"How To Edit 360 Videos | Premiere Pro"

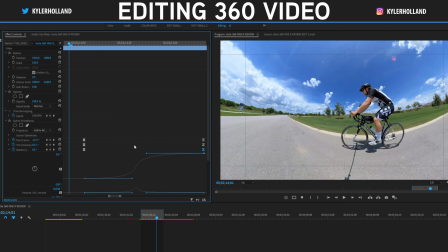So if we play this back from the beginning, it looks like this. So obviously, that looks a heck of a lot better than the original one that we had, but you'll have to keep playing around with this, because now that you can add keyframes within Premiere Pro,
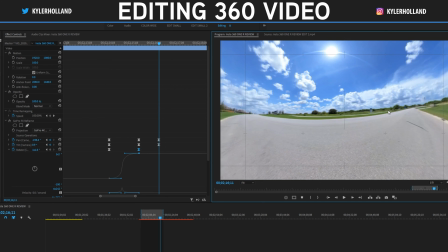you are only limited to your mind, because you can get pretty creative if you have objects that you are trying to track
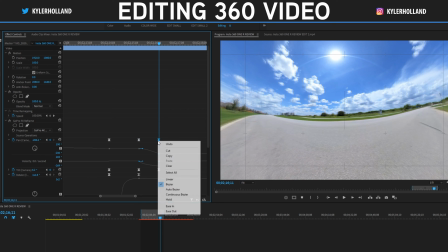onto and you want to adjust the speed of these pan and tilts with the keyframe speed adjustment,
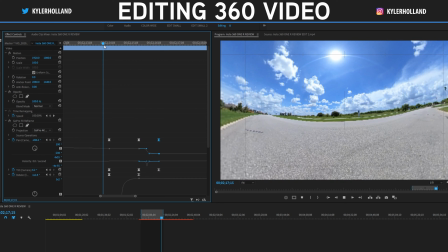which is pretty cool because you can get these nice seamless whips. I mean, look how clean that is.
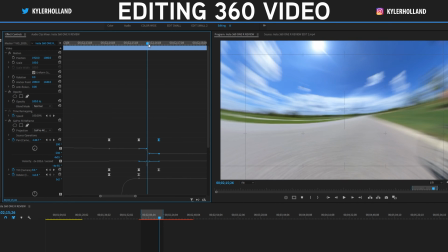That is just a couple seconds of playing around with these keyframes, and the motion blur looks great.
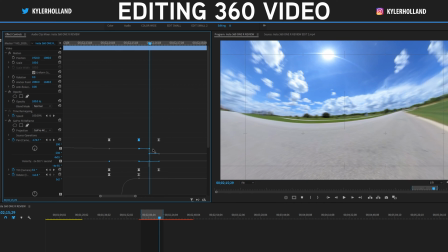So keep in mind, with all of these ramps, you can change and adjust.
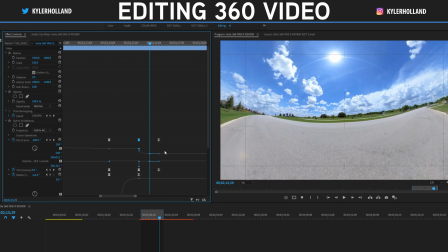Like if you want it to be a quick jolt and then smooth, just drag your first keyframe straight down and make sure the ramp looks like it's going downhill, kind of like a start of a half pipe.
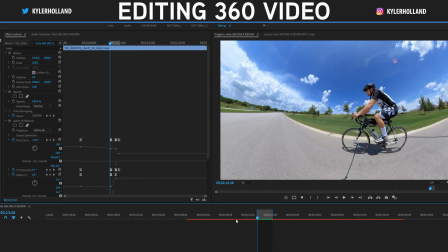And that will create this jolt effect, which is pretty cool.
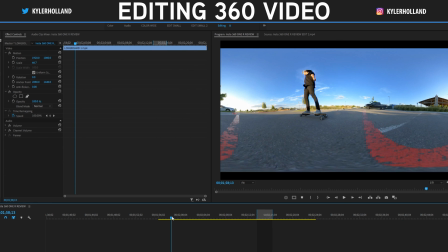Boom, it like pops to the side and it looks so good. So I'm gonna show you another example with this longboarding clip that I have right here.
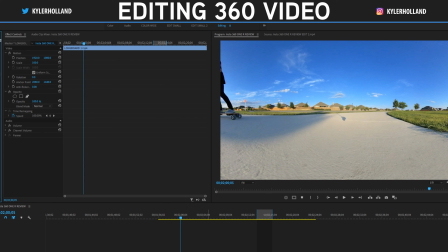I'm going to click reset on the scale and then just drag on GoPro FX Reframe and then change my projection to GoPro 4K.
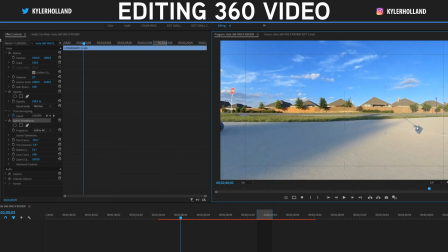Now when we have this, let's click on GoPro Reframe and we can click and drag around and start adjusting our image.
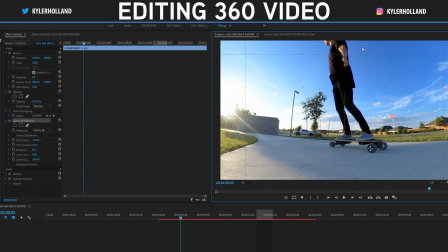Once you get the feeling and the hang of what each one of these quadrants do,
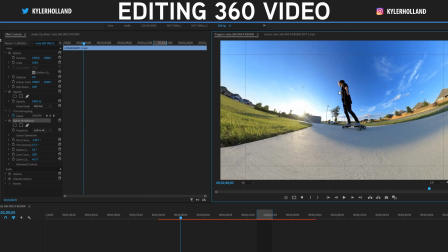it's pretty incredible and powerful to be able to do this within Premiere Pro. So I'm going to do the same as always, set a keyframe on all of these areas,
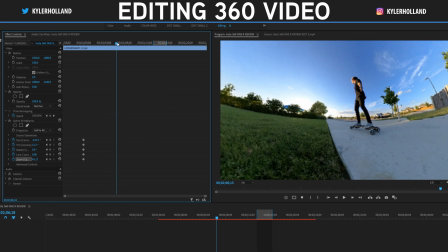and I'm going to go a couple frames or as far as I want forward and adjust the keyframes as needed.
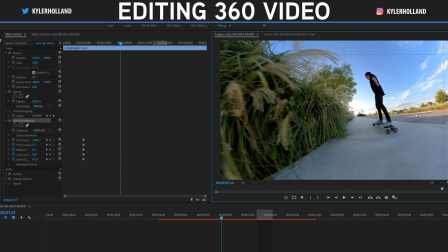Click on GoPro FX Reframe, get a look like that, and we have two keyframes.
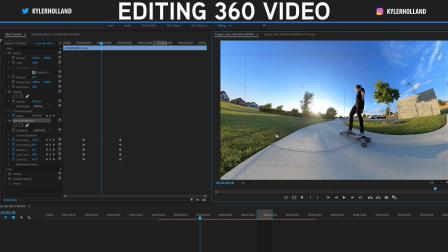Let's go into the middle of those keyframes and start adjusting this accordingly.
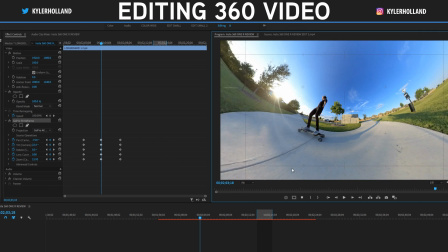I think it'd be cool if we did something like that and then zoom this out a bit so it kind of looks like I'm swooping down.
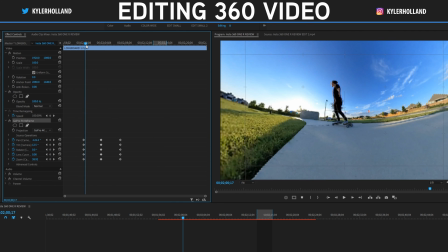Now remember to keep in mind of your keyframes. So since we set three keyframes, I know that my first keyframe is pretty harsh starting.
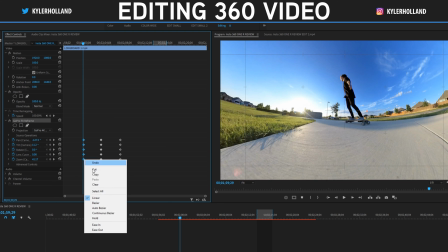So I'm going to highlight all of those and right click, go to ease out.
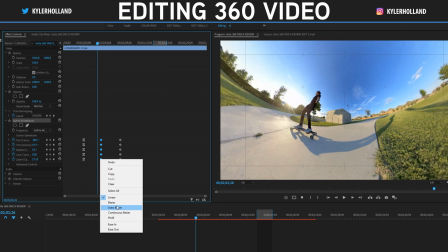I'm going to go to the middle and go to bezier because I want it to smoothly transition between the middle keyframe.
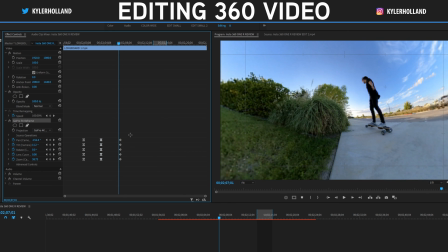And into the final keyframe, I don't want it to be a harsh stop like right there. So I'm going to highlight all those keyframes, right click, and go to ease in. Now if I pull down the speed graph of one of these or both of them, you can see that we have a smooth ease out into a bezier, which creates like an arc, and then into an ease in.
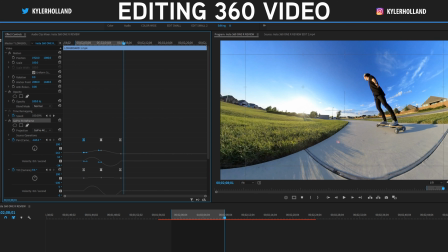And now if I render this out, you can see what it looks like. As you can see, we're starting our first keyframe adjustment.
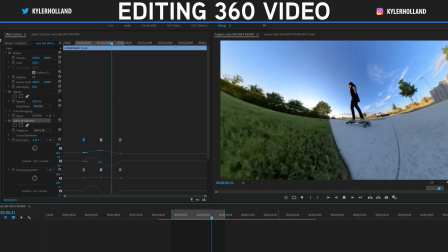It's nice and smooth, and it smoothly goes back into that next keyframe.
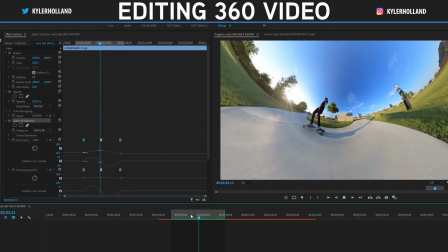Now, this is pretty incredible because we haven't been able to do smooth adjustments to keyframes with 360 video before,
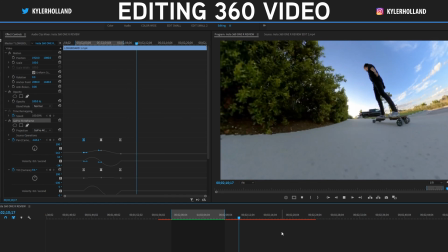so I'm definitely going to be using this a lot in my future 360 videos. Well, that's pretty much all I have time for, but it's incredible. The fact that we can edit 360 video within Premiere Pro, and it works great, and it's fast, and it's unique, and it allows you to do smooth keyframes and adjust the speed of those keyframes is pretty incredible. Thanks again, Insta, for sending me out the Insta360 1R. Again, check out the review video I did on this thing because it's incredible, and also hit up their store because they are running some dope sales right now. Well, hopefully you guys enjoyed today's video, and if you did, please let me know down in the comments below. Hit that like button because it seriously helps out the channel. And if you have any questions, just hit me up on Instagram. Just shoot me a DM at Kyler Holland, and I'll try to get to those as soon as I can.